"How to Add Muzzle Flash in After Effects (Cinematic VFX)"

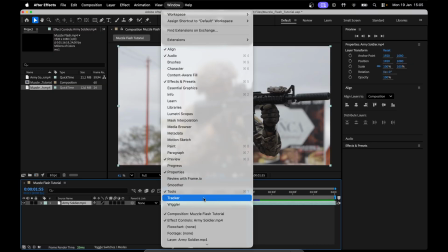(0:00)
today, create a muzzle flash effect for your action films inside After Effects. Go to Window, Tracker, Track Motion, and it opens this window here.
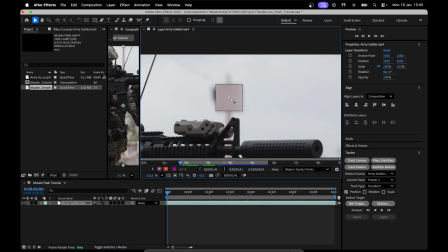(0:09)
And we want to go to frame 1. The end of the gun is black, so this is going to be difficult for After Effects to track.
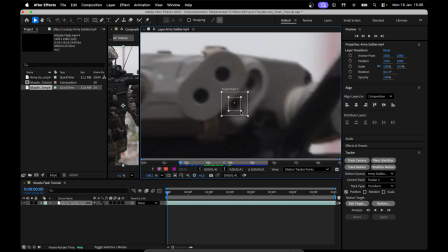(0:15)
So we want a high point of contrast. We just go Analyze Forward.
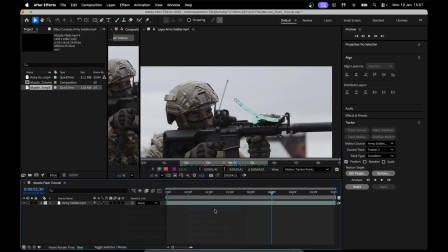(0:19)
Going to go New, Null Object, and then Edit Target, select Null 1, Apply, Dimensions X and Y. Okay, then we close our tracking window.
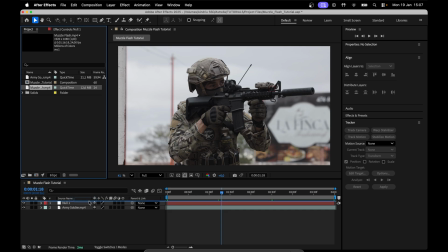(0:31)
Now we've got the null tracked. You can bring in our muzzle flare clip. I got this overlay from Free Green Screen on YouTube.
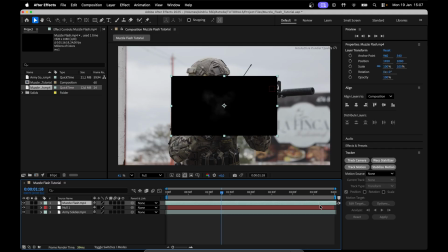(0:38)
Awesome guy, does lots of free assets. And I'm just going to find a moment in the clip that I like.
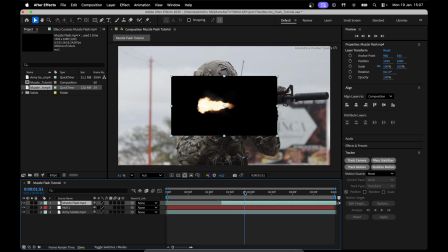(0:43)
Option, open bracket, find the end of the sequence, go option, close bracket, blending mode,
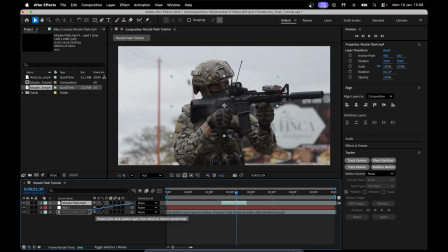(0:50)
screen, and then I can parent whip the muzzle flash to the null one. We just reposition it. It now follows the rifle. Press on my keyboard, I can scale it up.
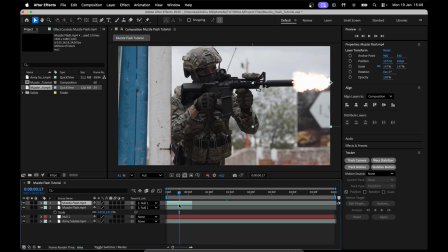(1:01)
And then I can just Command D and duplicate it.
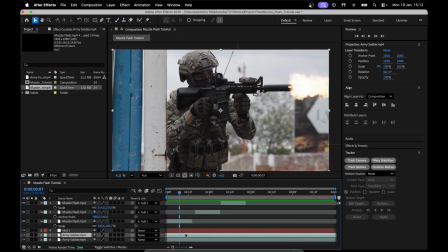(1:04)
Okay, I've got my flashes laid out, so now I'm going to Command D, duplicate the layer, and then go up to our handy roto brush tool, double click our soldier.
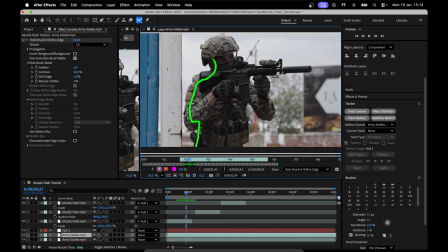(1:12)
And then we can just start painting around our soldier. And then we should get a purple line.
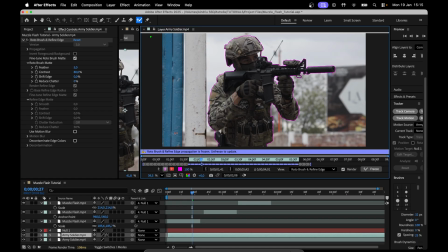(1:17)
You can just hit freeze. Okay, now that he's all rendered out, I can close that window.
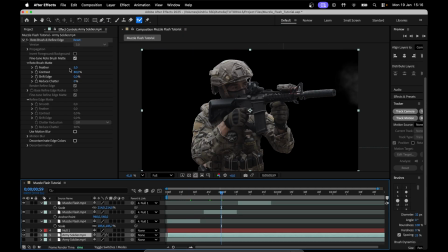(1:22)
And if we go back to our main comp, just to help with these white edges, I can just feather it out a bit more. Just decrease the contrast and just maybe reduce the edge. But again, it doesn't have to be perfect.
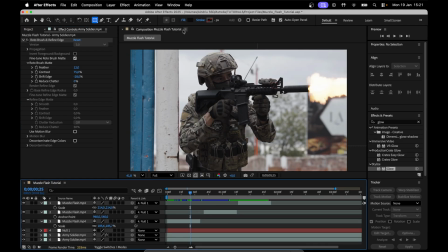(1:32)
I'm going to go up to the rectangle tool up here, go to a frame with the flash on it. And then with the fill tool, I'm going to eyedrop the color of the flash.
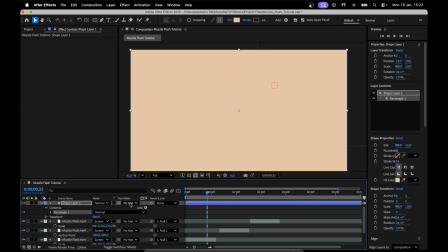(1:40)
Double click the rectangle tool so it fills the page. Toggle the switch here and do the track matte to that rotoscope that we did.
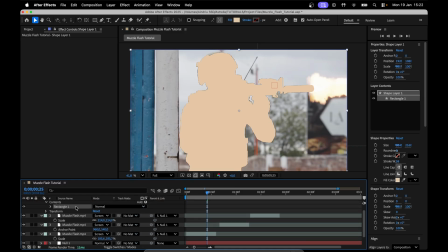(1:49)
So it looks like this. It looks a bit funny. I'm going to drag that down.
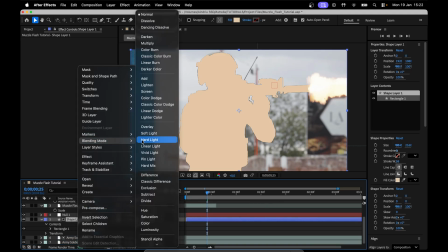(1:54)
And then I'm going to change the blending mode to overlay.
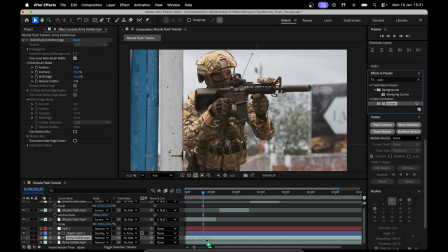(1:59)
Add a curves to it.
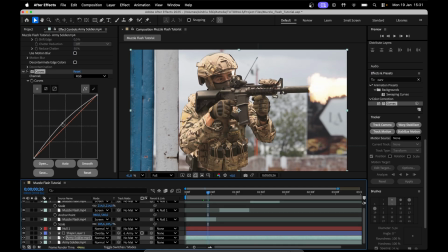(2:01)
I'm going to brighten him a bit and find a frame with the flare and sort of match the energy and brightness of the flare. Maybe bring in some shadows to create that contrast. Now it looks like the flare is illuminating him.
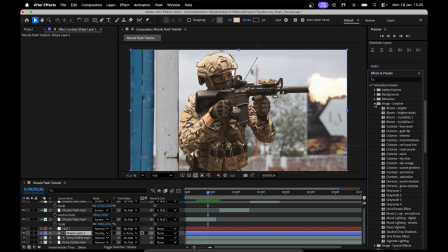(2:15)
Go to animation presets, image creative, and then add sky orange to it. Retarget the start of the ramp to the nozzle of the gun where the flare's coming out. It creates this really nice orange spill, and then change that gray to a deeper black.
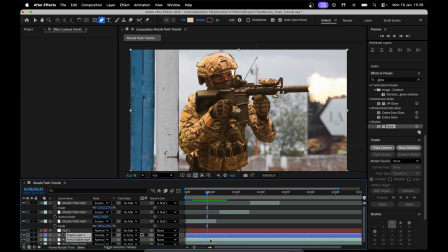(2:30)
Highlight the shape layer, the rectangle, and this rotoscope layer. Pre-compose. Okay. And then we can sort of take it a step further so it doesn't look so cartoonish and go up to the pen tool, find a frame with the flare.
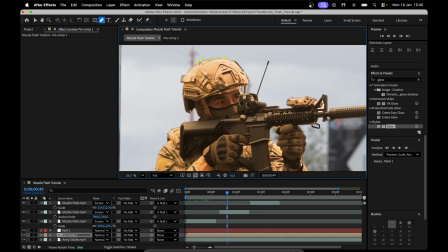(2:46)
And what we can do is just go in and just like paint where the flash would appear on him.
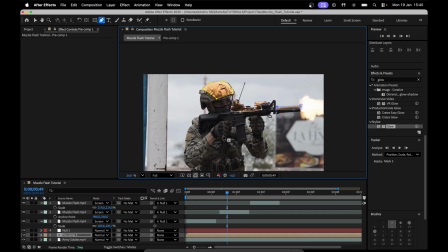(2:54)
Encourage the lighting, paint around the gun and keep it loose. You don't have to get too crazy. I think his eyes will look kind of cinematic if they illuminate.
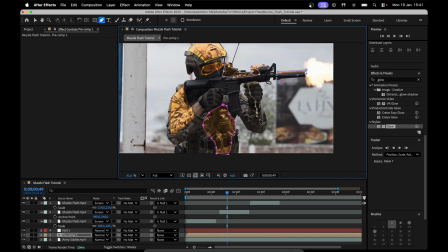(3:03)
It's supposed to be like overexposed and a bit messy, and with all 8 masks selected, you might have more, you might have less.
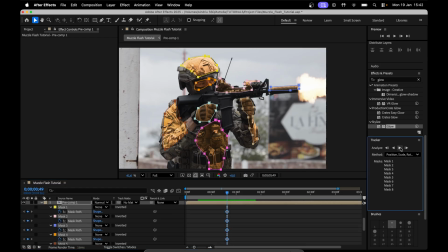(3:10)
We should have this tracker Analyze Forward and it'll track the masks.
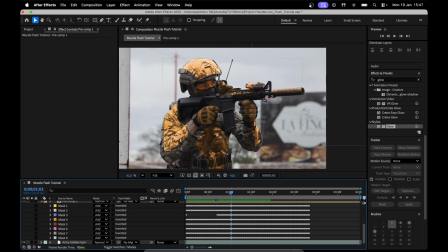(3:16)
All the masks are tracked now, which is cool, but now he's got these weird like jagged patches on him.
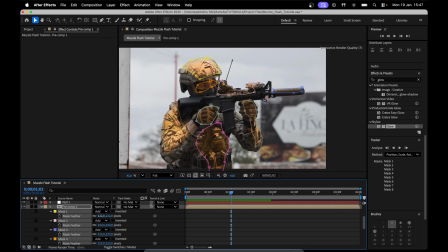(3:22)
So we're going to highlight all those masks, press F and just feather them out just so it's a bit less harsh, the edges.
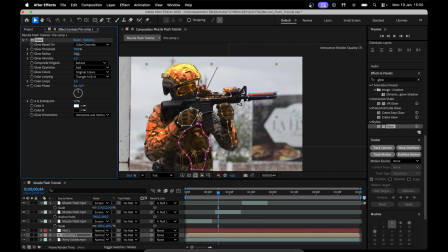(3:29)
And on this pre-comp as well, we can also add a glow radius, about 24, and then just really ramp down the intensity. It's just to give a bit of soft illumination, but we really don't want it bleeding outside of the rotoscope.
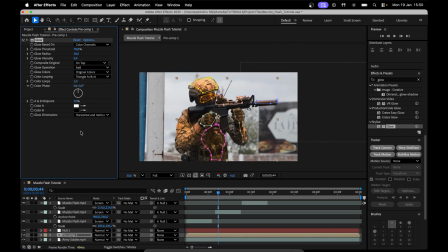(3:44)
I'm going to put the colors to on top, the glow operation to add, and then AB colors, and then use the eyedropper tool on the glow to mimic the colors of the flash.
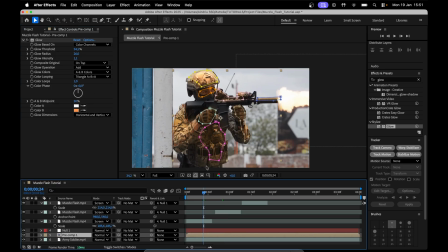(3:56)
When it's on a static frame, it looks a bit over the top and crazy, but what we're going to do now actually, so Command Shift D and trim the comp to where the flash comes in. So we're just going to move along our timeline.
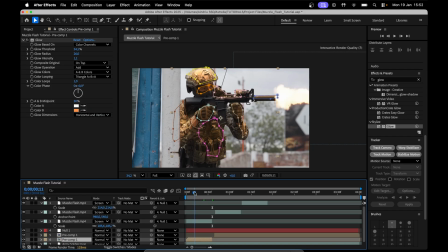(4:09)
For example, we have a few flashes here, so then I can just make cuts where the flash comes in.
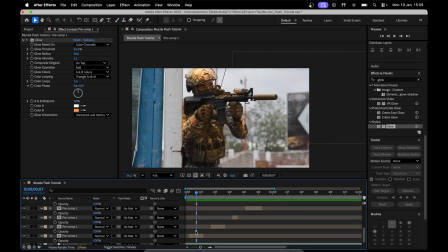(4:15)
We have a bit here, trim it here. So now that I have all my sliced pre-comps, the opacity stopwatch, and copy and paste this expression in, and I'll put it in the description, and then I'll click away, and then it gives this sort of flicker, and then I'm just going to copy and paste that expression on all those individual comps.
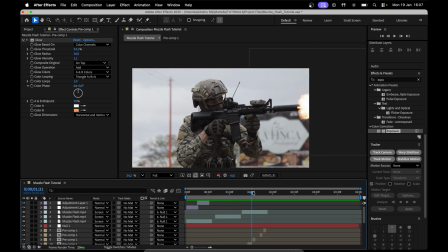(4:34)
Okay, so we've got all the flashes now with the feather and glow. So it's looking pretty cool. And it's great because this is all part of the same composition. So if we want to make any changes, we can just double click and go into this rotoscoped comp.
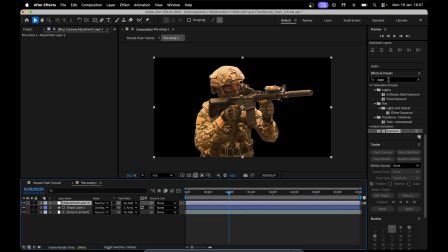(4:48)
And I'm going to go new adjustment layer. Now to turbulence displace, turn down the amount, something low. and the size as well. And I'm just going to option click the evolution and go time asterisk 1000. And we get this sort of rippling effect.
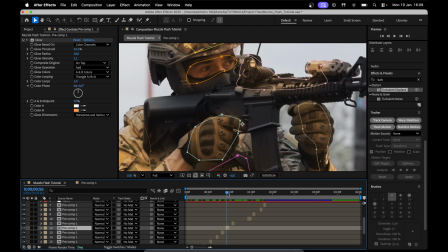(5:06)
If we go back to the main comp, we'll see that we're just getting a little bit of warping, and that's giving the illusion that the muzzle flare is giving heat.
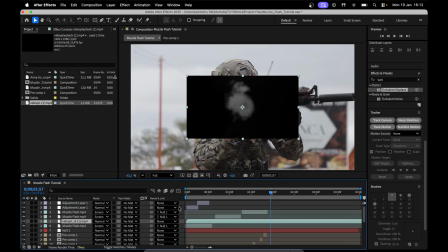(5:14)
I'm also going to drag and drop this smoke element in, do the same as we did with the flare.
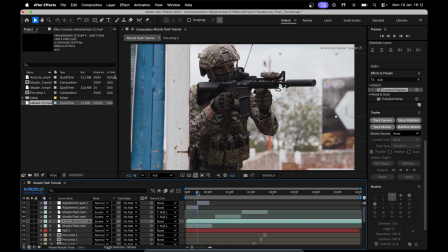(5:20)
Blending mode, screen, and I'm just going to place it at the very end of each flare.
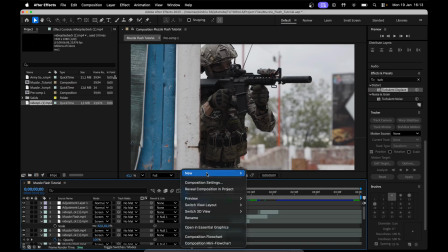(5:25)
Can change the sizes as well, just so it's not too robotic. New adjustment layer, final color grading to glue it all together.
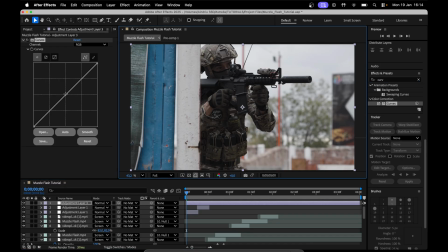(5:32)
Just adding nice curves on it. Make sure we can see the whole image. We'll bring up the mids, bring down those shadows a tiny bit.
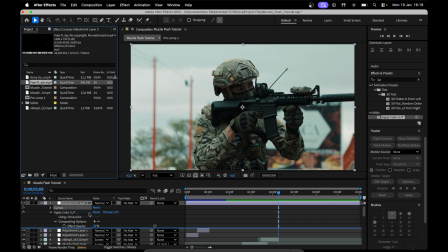(5:40)
Finally, just adding some sparks under that color grading layer, that adjustment layer, just scale them up.
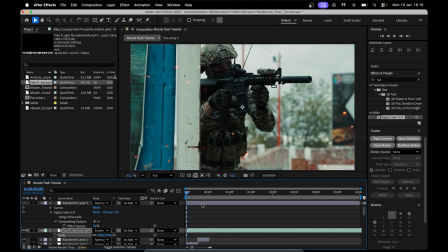(5:46)
Blending mode, and then keyframe the positions so they're always moving.
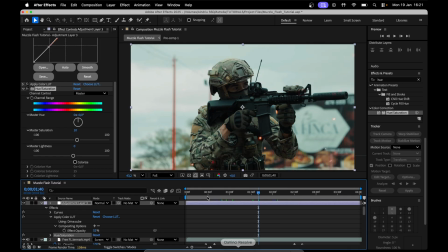(5:52)
Move them across a bit, and voila. If you enjoyed this tutorial and want more daily After Effects tutorials, then subscribe to the channel.